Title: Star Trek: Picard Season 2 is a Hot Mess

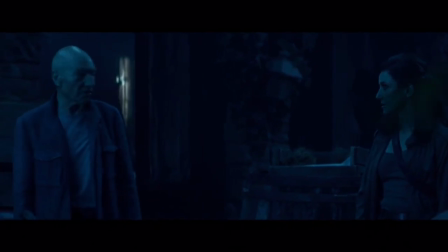[29:06]
So the crew needs to get onto La Sirena and stop the Borg Queen.
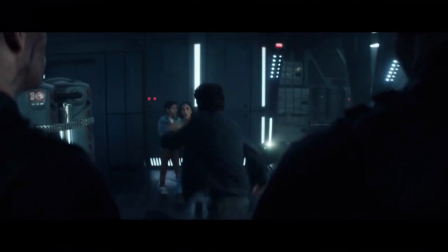[29:10]
She's assimilated a bunch of ex-military mercenaries and has an army of them patrolling the grounds of the vineyard.
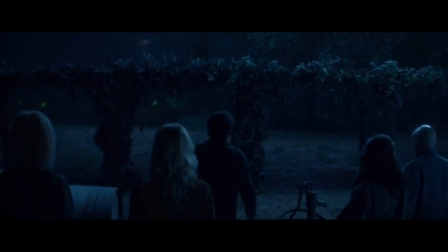[29:15]
That's the stakes. The execution? Oh boy. Let's start with how these scenes look.
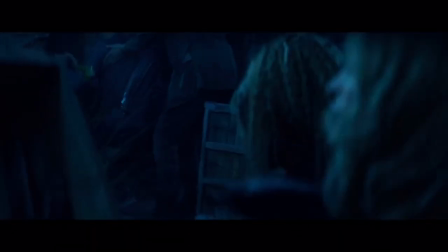[29:21]
As you can see everything has been painted blue because it's night time you see and everything is blue at night time.
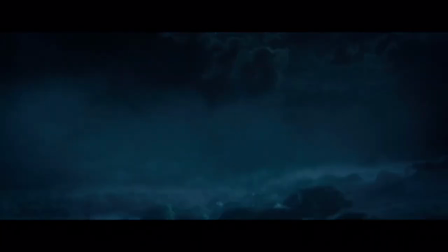[29:27]
And it's a thunderstorm. Except it's not raining, it's just thundering. Constantly. Like literally every 3 seconds there's a flash of lightning.
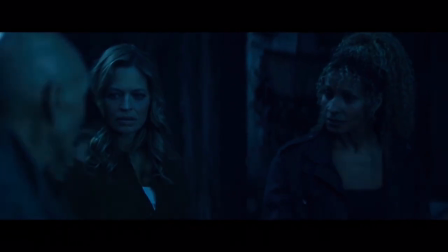[29:34]
It's hilarious, it's like there's a strobe light in the sky. I mean the constant dark blue over everything is also probably to hide the terrible green screening that's being done.
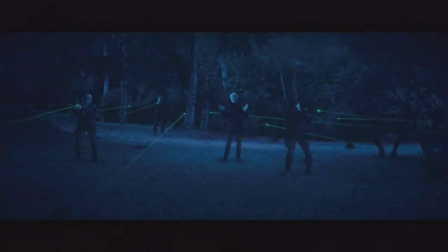[29:42]
I mean look at this shot. Sorry, let me just adjust the brightness so you can actually see it. I'm pretty sure even if you're not an expert filmmaker, you can see that something is off about this shot. The thing you're seeing that's being weird is that the space around Brent Spiner and these Borg dudes doesn't match the background.
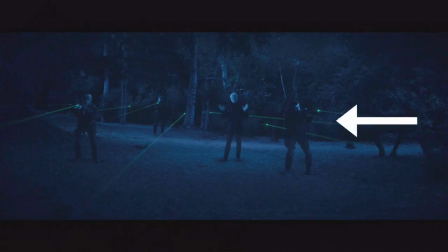[29:57]
The lighting is different. On the back layer there's a light coming in from the right of the frame, but Brent Spiner is being lit to the left. Whereas these two guys are being lit from the right, but this guy back here, who looks like he should be directly in this light source, is being lit from the left.
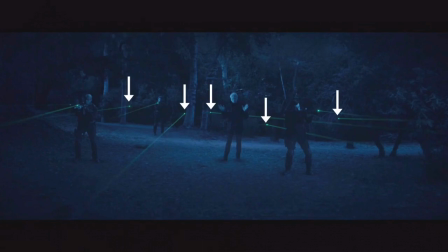[30:11]
Also, none of them have shadows. Also these green laser pointers. We're to assume they're coming from more guys in the bushes but we can clearly see there aren't any more guys. Also the laser pointers aren't pointing anything, they're just pointing out.
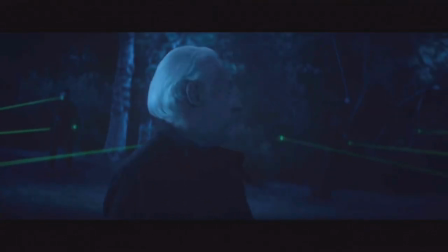[30:24]
At the end of this scene these guys start firing but they don't fire in the direction the Brent Spiner is looking, they just start firing randomly.
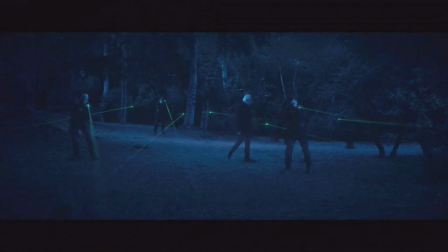[30:32]
Because all of these people were shot at different times and then put into the same shot being editing magic and you can clearly tell and the result is visual soup where nothing makes sense and your brain starts to reject the whole thing like a weird dreamscape.
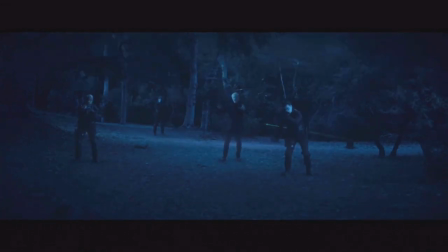[30:44]
And there's nothing wrong with compositing a shot like this, this happens all the time in movies and TV shows, but you almost never see it done this poorly. Throughout this whole sequence it's clear that these military people had almost no direction in what they were supposed to be doing.
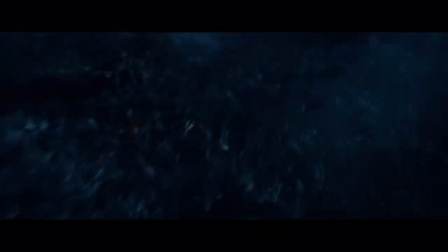[30:58]
Just wave your rifles around and shoot at things, we'll fix it in post later.
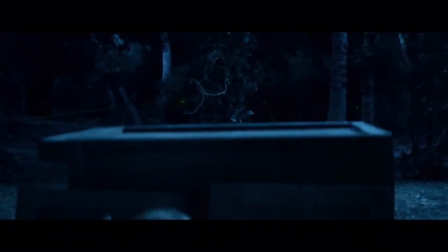[31:02]
Those laser sights are a constant point of weird problems, because when bullets are fired they don't line up to where the lasers are pointing, which kinda defies the point of a laser pointer.
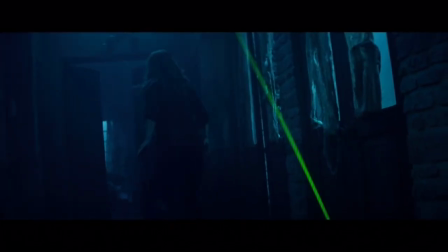[31:11]
Also, they're just edited into the background completely at random, like this shot here where the laser pointers are pointing directly down at the ground.
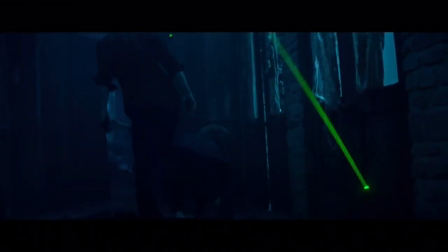[31:19]
Are there two dudes up on the roof just staring at the floor? Or there's just extremely confusing cuts like this.
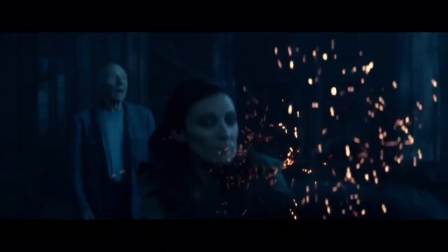[31:26]
Talon shoots this guy in the head and he starts tilting the gun upward and firing randomly. Then, somehow, Talon's phaser gets shot out of her hand, even though we saw in the last cut that the gun was facing up, so I guess the implication is that the bullet ricocheted off the ceiling around the whole room and hit Talon's phaser towards the front.
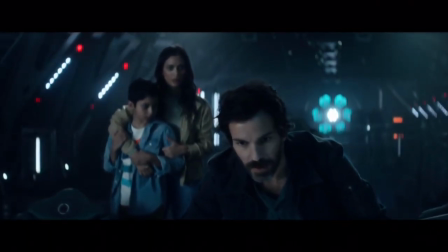[31:44]
There's no consistency to how many of these warg drones there actually are.
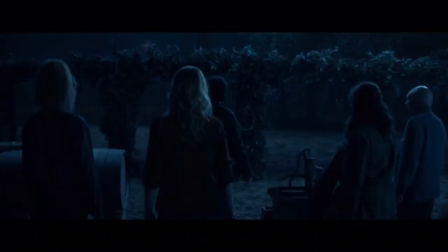[31:48]
At the start of the episode we see like 20 plus drones beaming in, and then later in the episode we see even more beaming in, like at least 30.
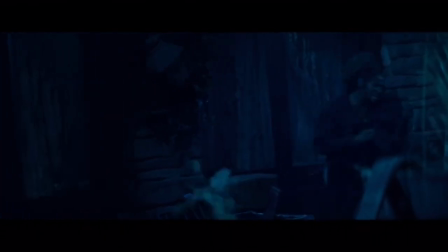[31:56]
And then Ryo says, I count 9. Then there's this one shot where Raffae and Sivin charge it with the man who her knife this one did like it was nothing and we
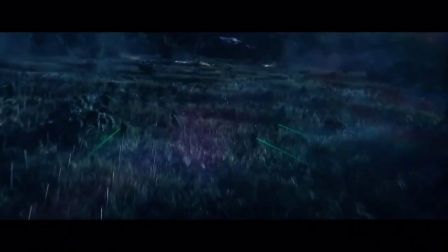[32:03]
can clearly see there's way more than nine people and they just start shooting in random directions again. They're not even shooting in the direction we just saw Raffi and Sivin running, they're just shooting at nothing.
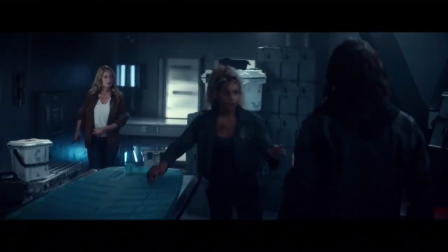[32:15]
And then the next time we see Raffi and Sivin, they're on the ship. How did they make it past all these guys?
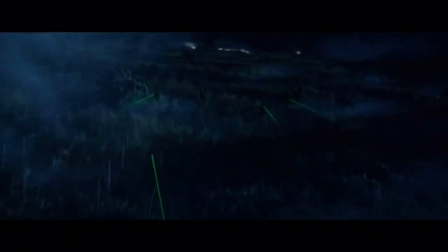[32:21]
Well I guess because they're all blind and they were shooting at nothing. That makes sense actually, point withdrawn.
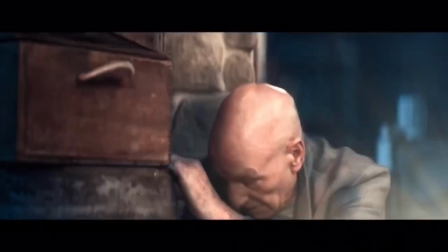[32:26]
The whole episode is interspersed with flashbacks to Picard's childhood and we'll talk about the content of those flashbacks in a bit, but the placement of them is completely arbitrary.
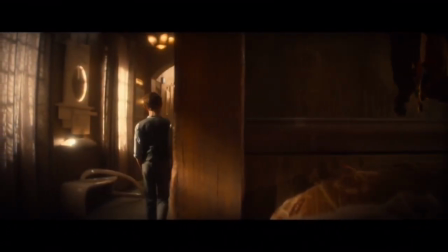[32:35]
Actions will happen and then suddenly flashback, they're not integrated at all and the result is that Picard seems like he's completely distracted and
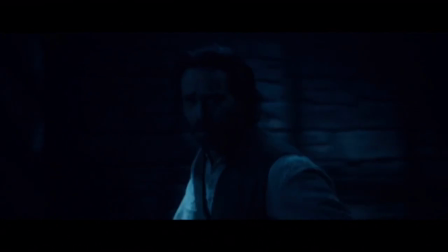[32:42]
thinking about unrelated things during what is supposed to be a really intense action scene. Then there's this part where I actually laughed out loud.
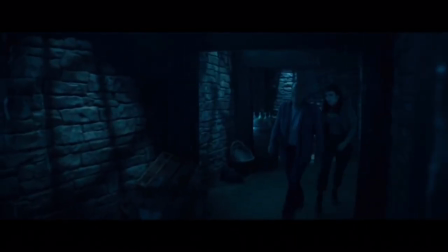[32:49]
Seven beams the Borg drones on the ship into a wall and the effect is just mmmm perfection.
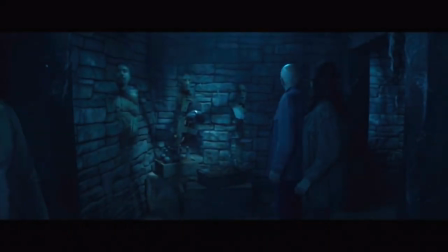[32:55]
Look at these 2D clip art men. It looks like someone did this in $5 in Photoshop. It's so bad.
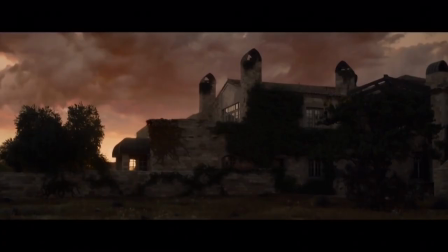[33:01]
No wonder they try to hide it under a dark blue filter. When they get out of the tunnels, suddenly it's broad daylight.
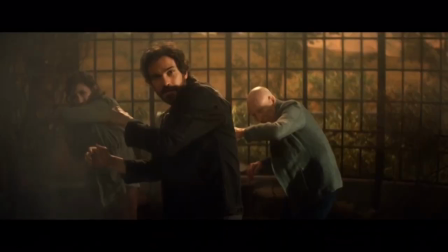[33:07]
It's gone from overcast thunderstorm in the middle of the night to broad daylight in what can only be a max of 10 minutes.
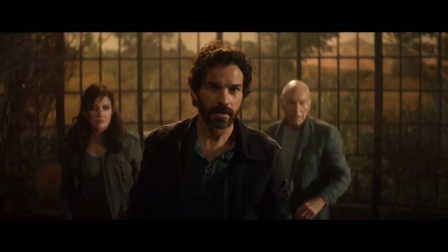[33:13]
We're even done when the action is over.